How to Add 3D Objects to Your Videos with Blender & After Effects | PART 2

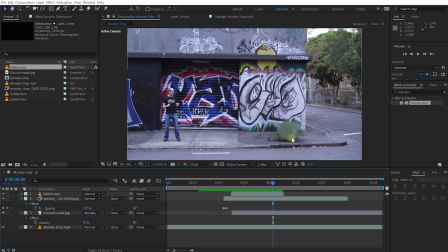Cool, that looks pretty good, but I don't want the debris to be on top of the monkey head, so let's drag that to the bottom. I also don't want the debris to suddenly disappear right here, so I want to extend the end of this layer. And for that, again, right-click, time, enable time remapping, and that's going to set keyframes to control the time.
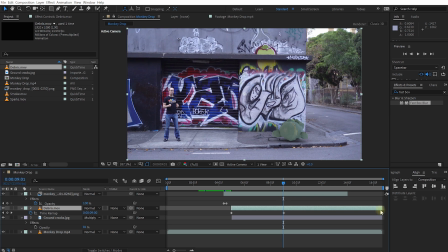And now I can extend the end of this layer, and it'll just hold the last frame right there. Next, let's add a bit of smoke, because usually when you smack a hammer into concrete, there's a bit of like dust and powder kind of being blown into the air.
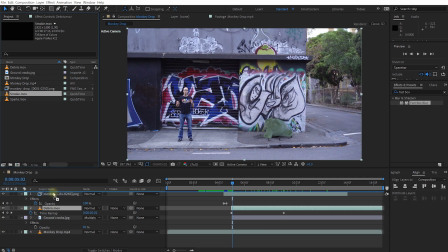So again, where the monkey hits, let's grab this smoke MOV, and this time I'm going to drag it to the top of my composition, and I'm just going to slide that over a little bit,
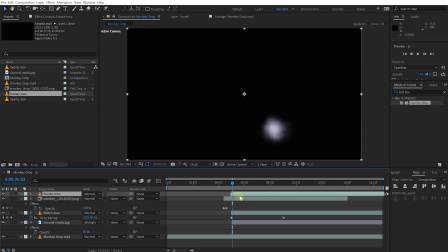so that's just kind of like a smoke cloud being pushed out right there. So maybe right there is where I want it to start. I'm going to change the blend mode from normal over to screen, maybe trim in the beginning a little bit.
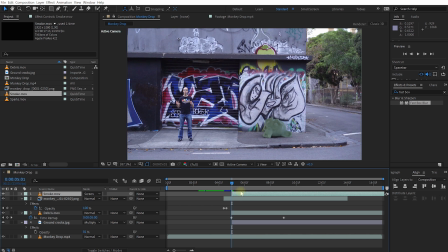So just as it's, maybe it needs to start one frame earlier. So maybe at that point, I kind of want that smoke to come out as well. And again, let's rewind and play this back. Cool, that works pretty well. Now the smoke again is a little bit too wide for me.
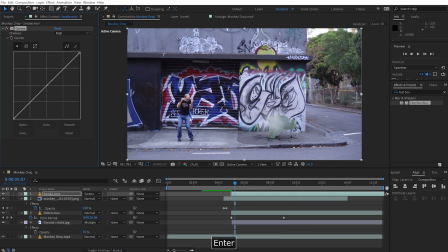So once again, I'm going to apply a curves effect. Just going to make this a little bit darker actually. And again, come into the blue channel, add a bit of blue into it, just so everything matches and blends just a little bit nicer. Cool, I kind of like how that looks. Finally, and again, you can keep going with this.
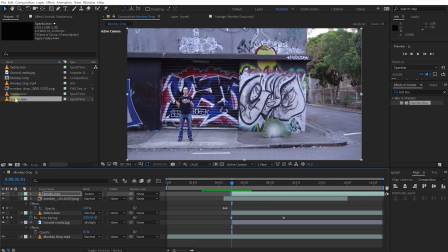The last thing I'm going to add is just add a little bit of sparks. I'm just going to drag this into my composition, place it at the very top. Just a really, really short kind of spark burst happening. And I want that to happen same time the monkey hits.
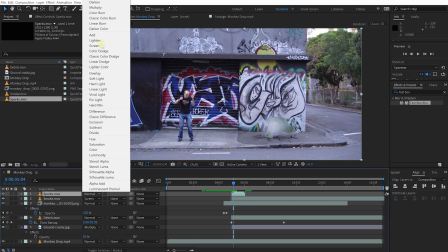I'm going to change the blend mode of this layer from normal over to additive, just so it glows a bit.
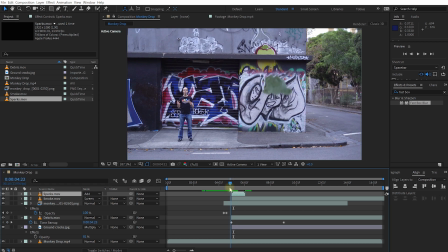As I said, you don't need to, but I think it's just kind of like a nice little detail. So with that, I think the impact of the monkey looks pretty good, except the monkey head ends. So let's come to the end of this layer, expand the effects, come to the time remapping.
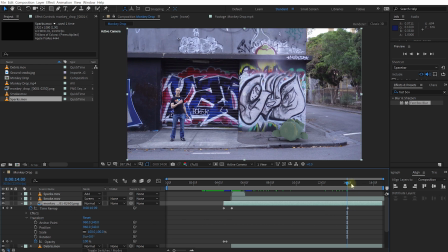We already have a last keyframe. I'm just going to extend the layer until the end of my composition as well, just so that this monkey head kind of comes to rest right there. And with that, we're almost done.
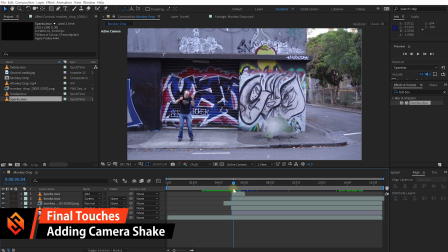The last thing I want to do is add a little bit of camera shake, just to give the monkey impact a little bit more power. And again, I have a separate tutorial that explains how to do camera shake. I'm going to go through this pretty quickly because I'm going to assume that you have watched that tutorial already. If you haven't, I'm going to link you that down below.
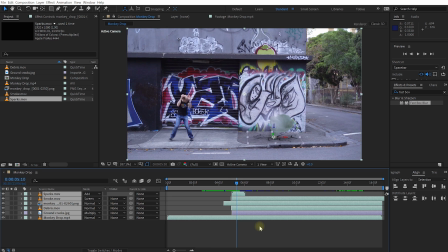So for that, let's select all of our layers, Control Shift or Command Shift and C to pre-compose them.
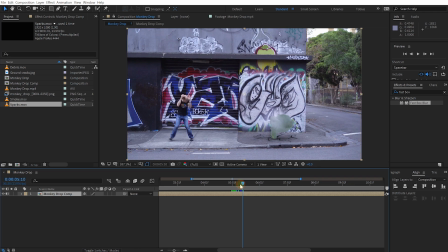I am going to call this composition Monkey Drop Comp. Let's hit OK. Let's come to the point where the monkey head impacts the road. Let's search for the slider control. And again, if you have FX Console, Control or Command and Space, and you can do the same thing. Highly recommend you get it.
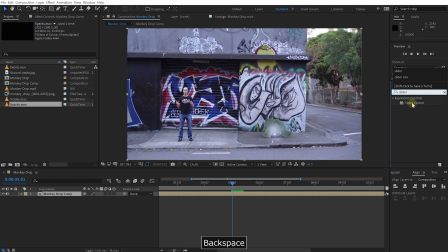It's so much easier. But let's just find the slider control in here, apply it to our layer. Let's go back one frame, enable the keyframes on the slider, come forward. Let's set this one to maybe 5. Let's come forward maybe just about a second and set this back to 0.
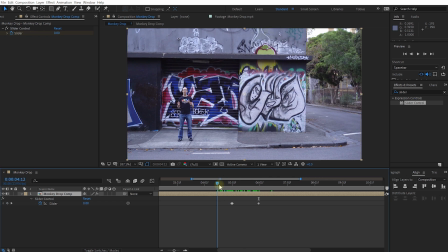If you press U to reveal the keyframes, here are the keyframes for the slider control, but nothing happens because that slider doesn't yet control anything. So with the layer selected, press P to reveal the position property, hold down Alt or Option if you're on a Mac and click on that stopwatch icon to add an expression.
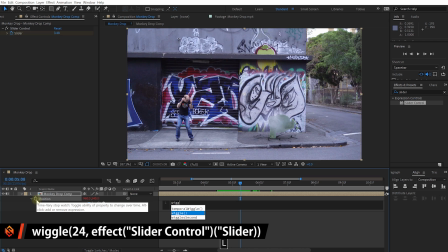And in here, I'm simply going to type wiggle, open bracket, 24, comma, and then I'm going to use this pick whip icon to select the slider control value to insert that into the expression.
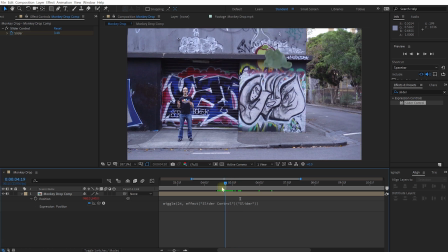Close another round bracket and click outside. So now the shake of my footage is controlled by the value of that slider. So right there, it starts to shake a little bit and then it kind of fades back out. Actually, let's select the layer again, press U to reveal those keyframes, select them all and hit F9 to enable Bezier interpolation.
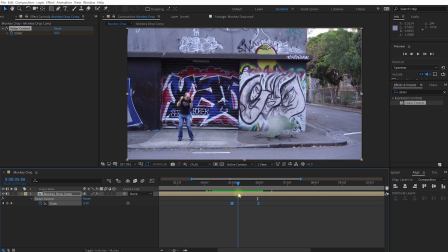So it kind of just fades them in and out a little bit more naturally. But again, we're seeing black edges on the footage.
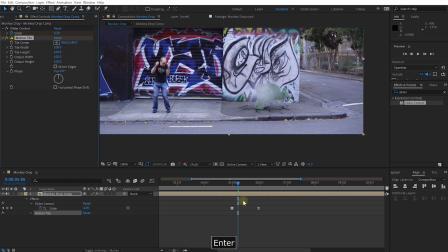So let's apply the motion tile effect to this layer, set the output width to 150, output height 150, and enable mirror edges. So it's going to fill in those dark edges on the outside of our footage.
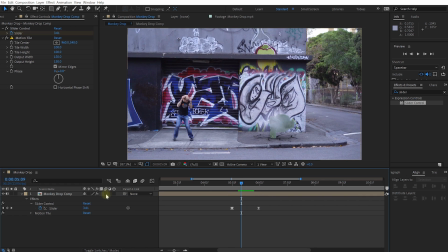So that looks pretty good. Finally, let's enable motion blur on the layer and on the composition if you haven't yet. And let's rewind and play this back. Cool, and I would say that actually looks pretty good.
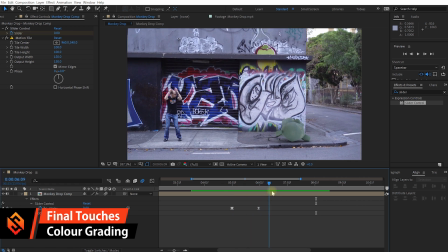Finally, whenever you composite 3D elements into your footage and you add other stock footage elements or other things to blend it all together, I highly recommend putting everything through a final color grading or color adjustment just so it binds all of those layers together a little bit.
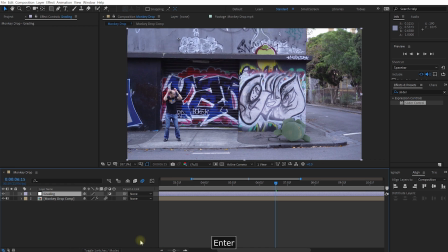So I'm just going to whip up a small adjustment layer here, call this one grading. Maybe I'll just apply a curves effect, just keep it simple for now. It's going to add a little bit more contrast into the footage.
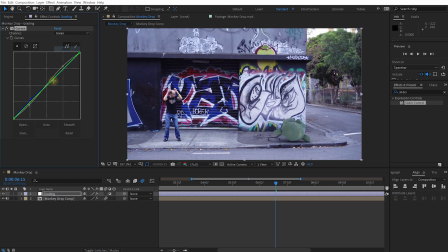Maybe I'll just make it a little bit more blue in the darks and maybe add some green into the highlights just to kind of give it a little bit of a stylistic look. And because this applies both to the base footage as well as the 3D element and all of the stock footage, it kind of just binds them all together.
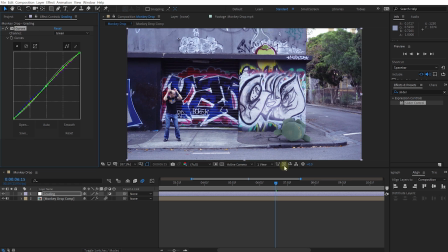It's kind of like the sandwich press at the end of making your sandwich. And this kind of makes it look a little bit more cohesive. So with that, let's rewind our composition and play back our final, very simple, but fully completed 3D integration of a monkey head smashing into the road, integrated into a real life shot.
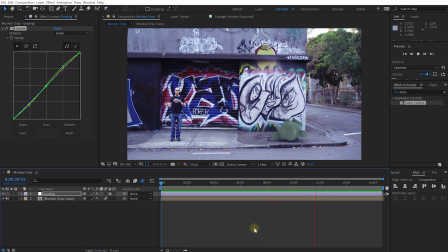Now, this is only part two of what I hope to be a longer series to cover all of the different scenarios with moving cameras and physics and all of the other exciting things that you can do to integrate 3D elements with your real life footage. I hope you're enjoying it so far. Just leave me some comments down below on what you would like to see next. And that's all there is to it. Once again, many thanks to Jimmy from Axe to Grind who keeps helping me making all of these videos for you guys.
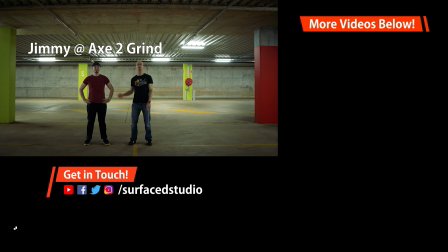So be sure to check out his channel and show him some love. If you enjoyed this tutorial, please hit that like button. If you're new here, hit the subscribe button. And don't forget to enable the little bell icon because YouTube is a bit weird and if you want to get notified.
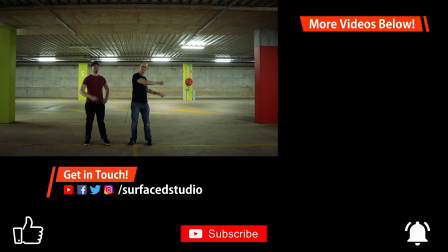If you want to watch more, just click these links over on the right-hand side. And with that, thank you very much for watching. And until next time, we will see you later.